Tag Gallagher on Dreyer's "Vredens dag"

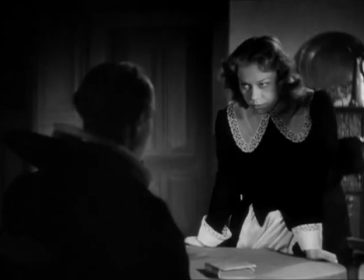Jeg ønsker, at der er sådan en døds.
Does she know why she acted so?
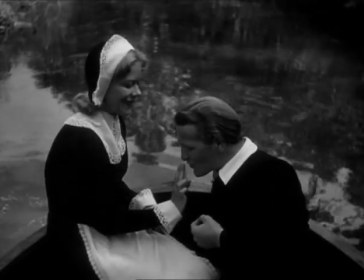And Martin, who is far from being the toy Anna mistakes him for.
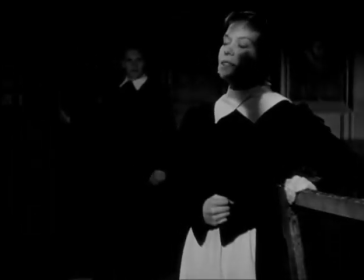Martin, who storms into her at night and seduces her into fields.
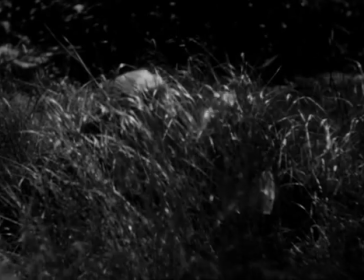Kom her ud til birken.
Can he say later why he acted so?
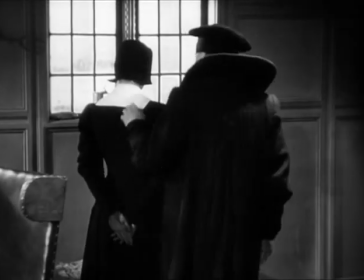And Absalom, also enchanted by Anne, can only wonder afterwards why he acted so.
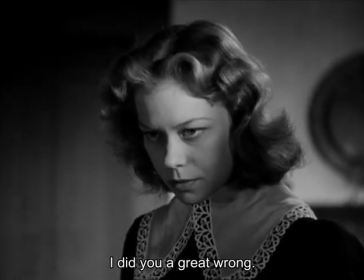Og jeg har gjort dig stor uret. Jeg spurgte dig ikke, om du ville være min.
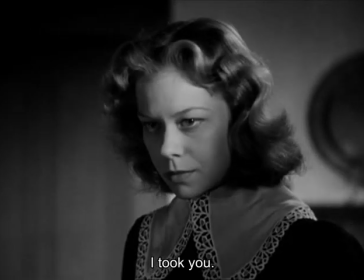Jeg tog dig. Jeg tog dine unge år.
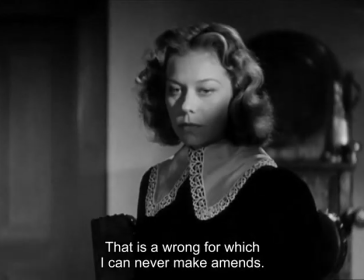Den uret kan jeg aldrig gøre god igen.
Each character chooses power to gain happiness,
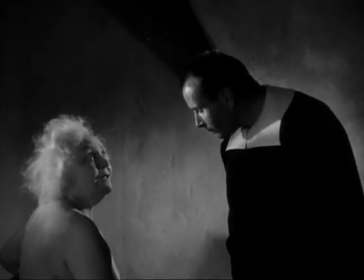ends up committing murder and being destroyed.
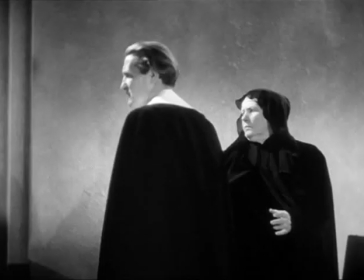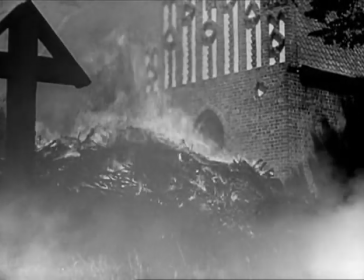And only evil wins. They're all ensnared in a chain of dreams.
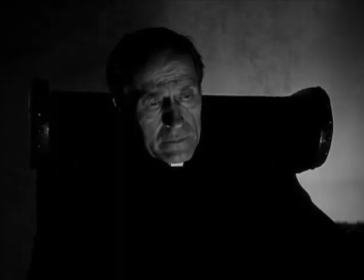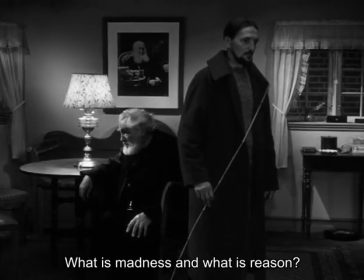Og alligevel, hvad er vanvid og hvad er fornuft?
What is madness and what is reason?
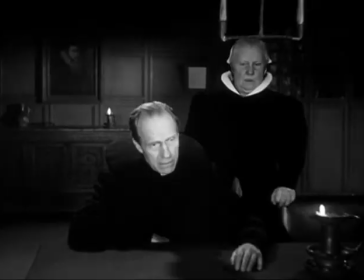Good movies show us how multilateral truth can be. But people seek certainty.
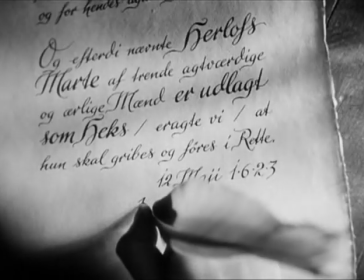Writing, we see, creates a fact. Objects make thoughts solid.
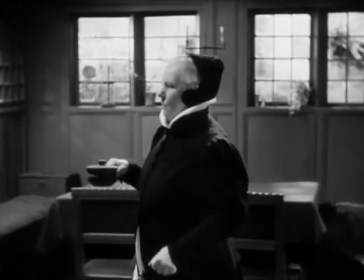The task of objects is to embody the inner worlds of the people who live with them.
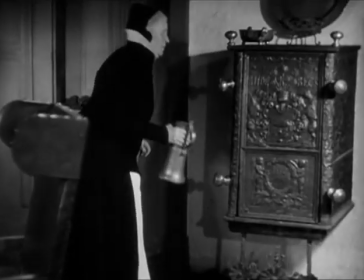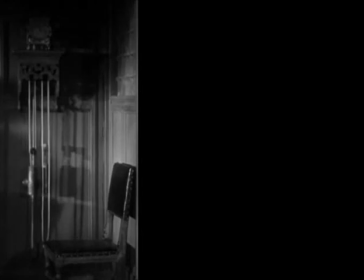Dreyer uses the tick of a clock to anchor objects in time, because motion is emotion, and because it's over time, even years, that objects embody us. The tick is constant, but louder or softer or imperceptible, depending on Dreyer's use of it.
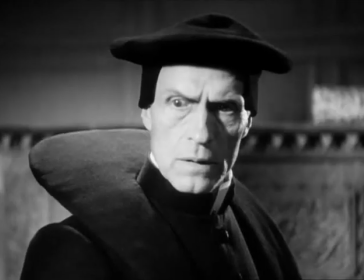It can create suspense.
Har du set noget til Herlevs Martha?
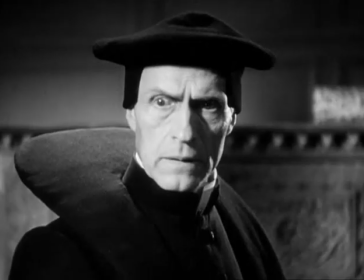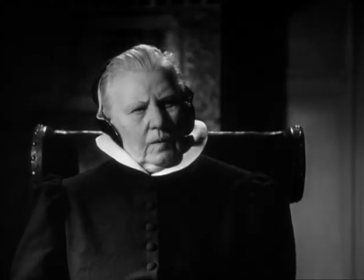The tick is silent as the scene starts, then loud for suspense.
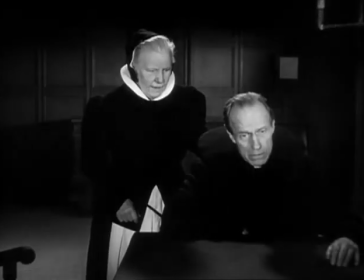Nogle levende.
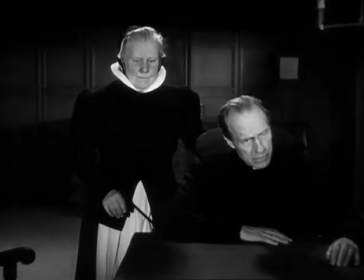Time weighs.
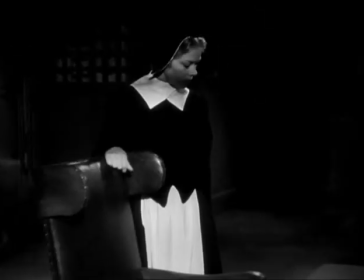Again, no tick at the scene's start.
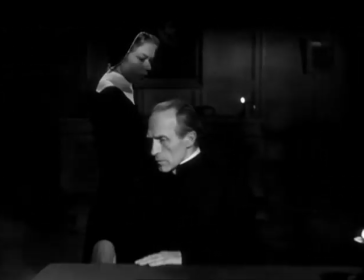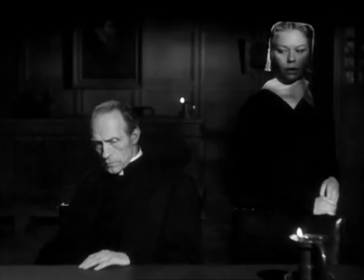Then a rhythmic tick that makes their exchange musical.
Er det sandt, at du sparede hende for at få mig?
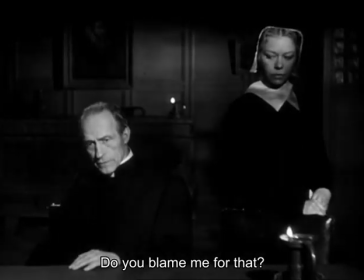Dømmer du mig for det? At du var god mod mor? Nej.
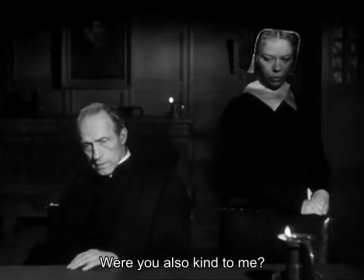Men Var du også god mod mig? har jeg ikke været da en god mand?
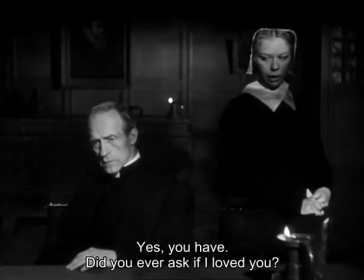Jo. Men spurgte du, om jeg elskede dig? Du var så ung. Et barn. Jamen elskede jeg dig. Det er underligt. Det har jeg aldrig tænkt på. Nej, det har du vel ikke.
A dreadful tick at the end.
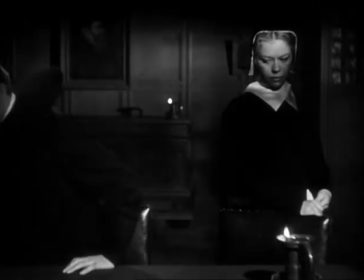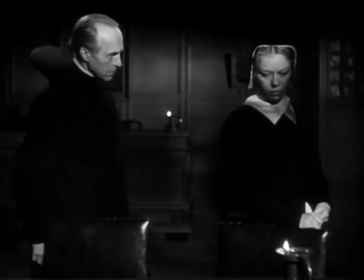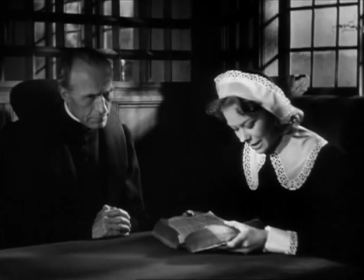In time, objects also impose beliefs. Putting words into documents gives them independence from us.
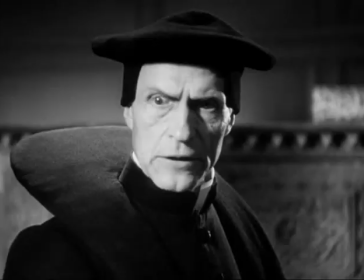Clothes impose conduct.